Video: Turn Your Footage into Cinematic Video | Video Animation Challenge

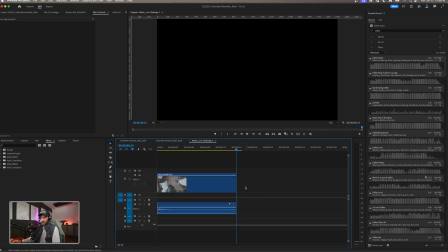518s
Command K is how I set up my shortcut. All right, and then what we're going to do, cut this, and then we're going to go back in and we're going to find that other clip that we talked about of me dropping those tortillas.
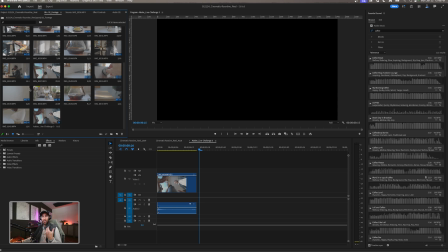531s
And this is something that I sort of plan out when I'm thinking about, okay,
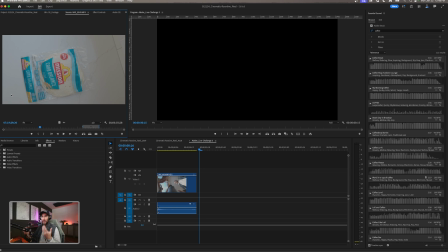534s
how can I create something visually appealing between these two clips and make it look like there's almost like magic involved. And really there's so many simple ways to do it, different ways to do it. And I love finding kind of unique, creative ways to create those transitions when you're just shooting alone.
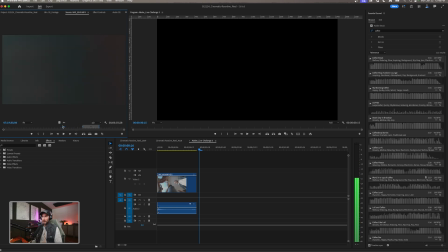552s
So we're going to take this clip here where I start on my black tortilla there.
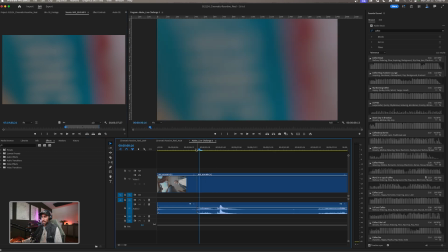559s
Maybe we want to set an in point and an out point and drag this in. All right, so now if we look at these two clips together and we play that back kind of in real time,
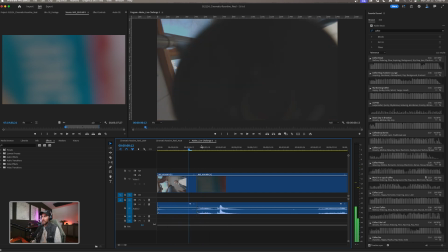568s
you can kind of see that we've created our own little transition just by me wiping the kettle and then ending on this.
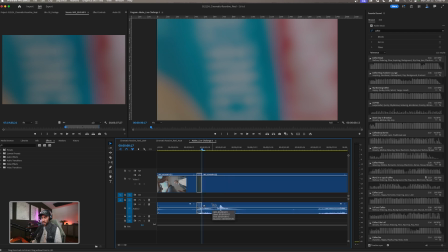575s
But I want to move this up a little bit more so it's still moving. Command K, W is going to be my ripple delete.
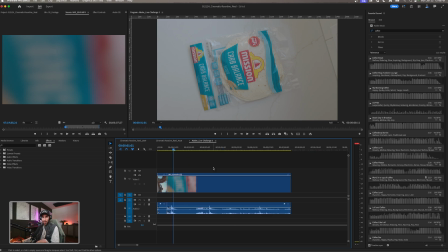581s
And now we have something that's pretty cool just from kettle in the sink and this shot of, you know, the tortillas landing. Okay, and all I really did there, they're both tripod shots, they're both sort of a wide shot, and I just thought ahead based on my shot list of how do I make these things kind of come together in a really interesting way.
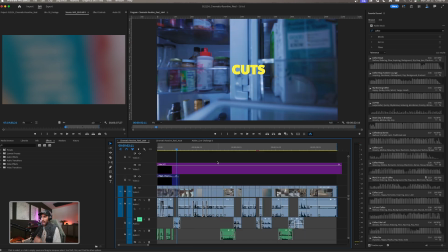600s
All right, so that's one example that we have inside of this video.
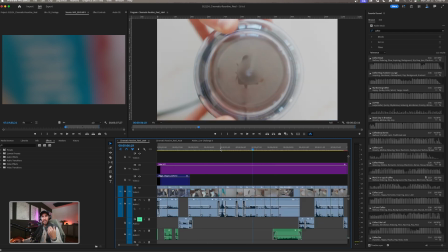604s
Another example I want to break down And again, this is today all about shooting the mundane things, some things that may not really be that exciting on its face, and creatively finding a way to make them engaging and make them visually interesting.
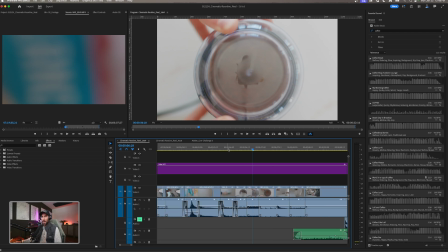618s
All right, so the second thing I want to break down here is this is a true match cut where I'm using like shapes in my videos to create the effect that I'm cutting from like one similar frame to another.
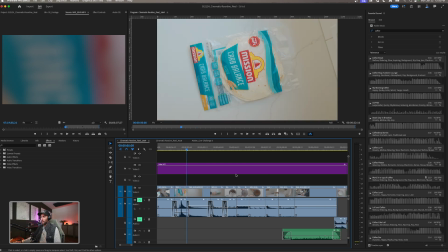630s
All right, I'm going to mute this real quick, again, so we don't blow out my eardrums, and we're going to just play this little section here for a second.
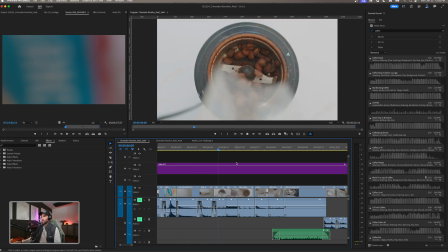637s
All right, so let's play from here. All right, so you see this right here, this egg shot.
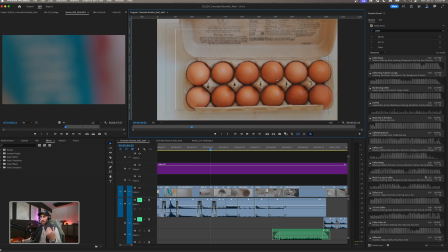643s
This is, if I turn on my safe margins, which I always like to keep these on when I'm creating specific match cuts. And the reason being is over here I have my guides.
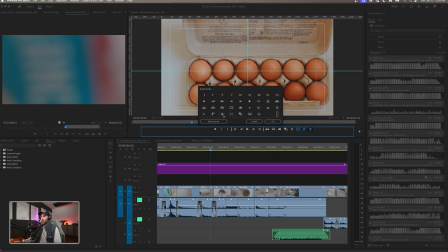653s
If you do not see your guides, go to your button editor window, and these are going to be all these little buttons that may not show up in your default editing settings, and then you just drag this on to your actual toolbar. So these are like the most used tools that you might use.
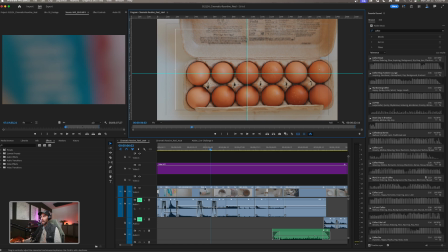666s
I have my loop playback here as well. All right, so what you can see is I've actually scaled this carton down, or this shot down.
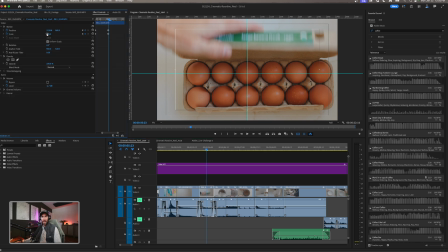674s
If I go to my effects controls, you'll see that I have scaled that into about 160% instead of what this was initially.
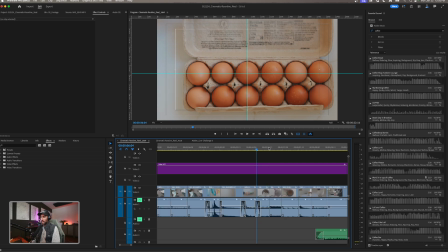681s
All right, and the reason I did that is because I noticed in putting these two things together that we have these like round shapes, okay? Like round frame, we're shooting from the top down in both of them. So why not try to line those like rounded spots up? So we're basically creating this really cool match cut between the two.
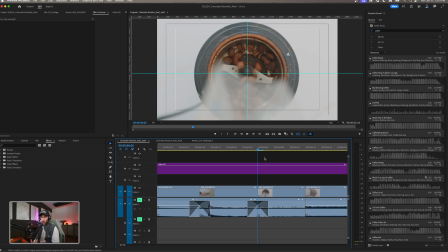698s
So if I just scroll back and forth, we have that round of the coffee beans, we have the round coffee beans themselves, and here we have that really cool, nice circle of the eggs.
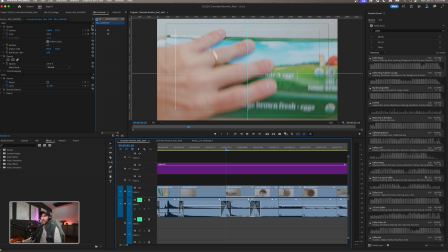706s
All right, and so to spice that up a little bit more, what we did is we came in here and we started even more scaled in.
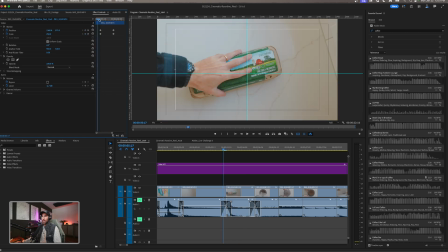714s
So we create this really visually sort of quick cinematic cut so that we end here on the round egg as it opens,
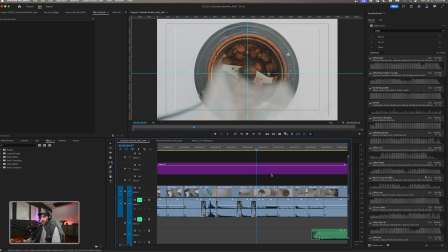722s
and then we go right into that coffee bean as well.
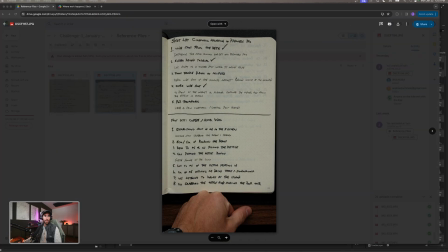727s
All right, so lots of cool little things happening here. All right. Perfect, perfect, perfect. All right, so moving right along here.
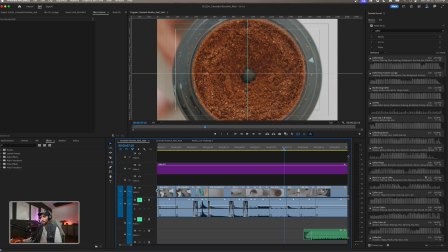744s
Okay, let's unmute this.
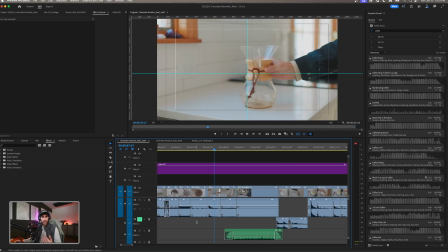749s
All right, so here's a situation, if we're talking about sound now for a second, here's a situation where I did not have a sound effect for this specific shot here.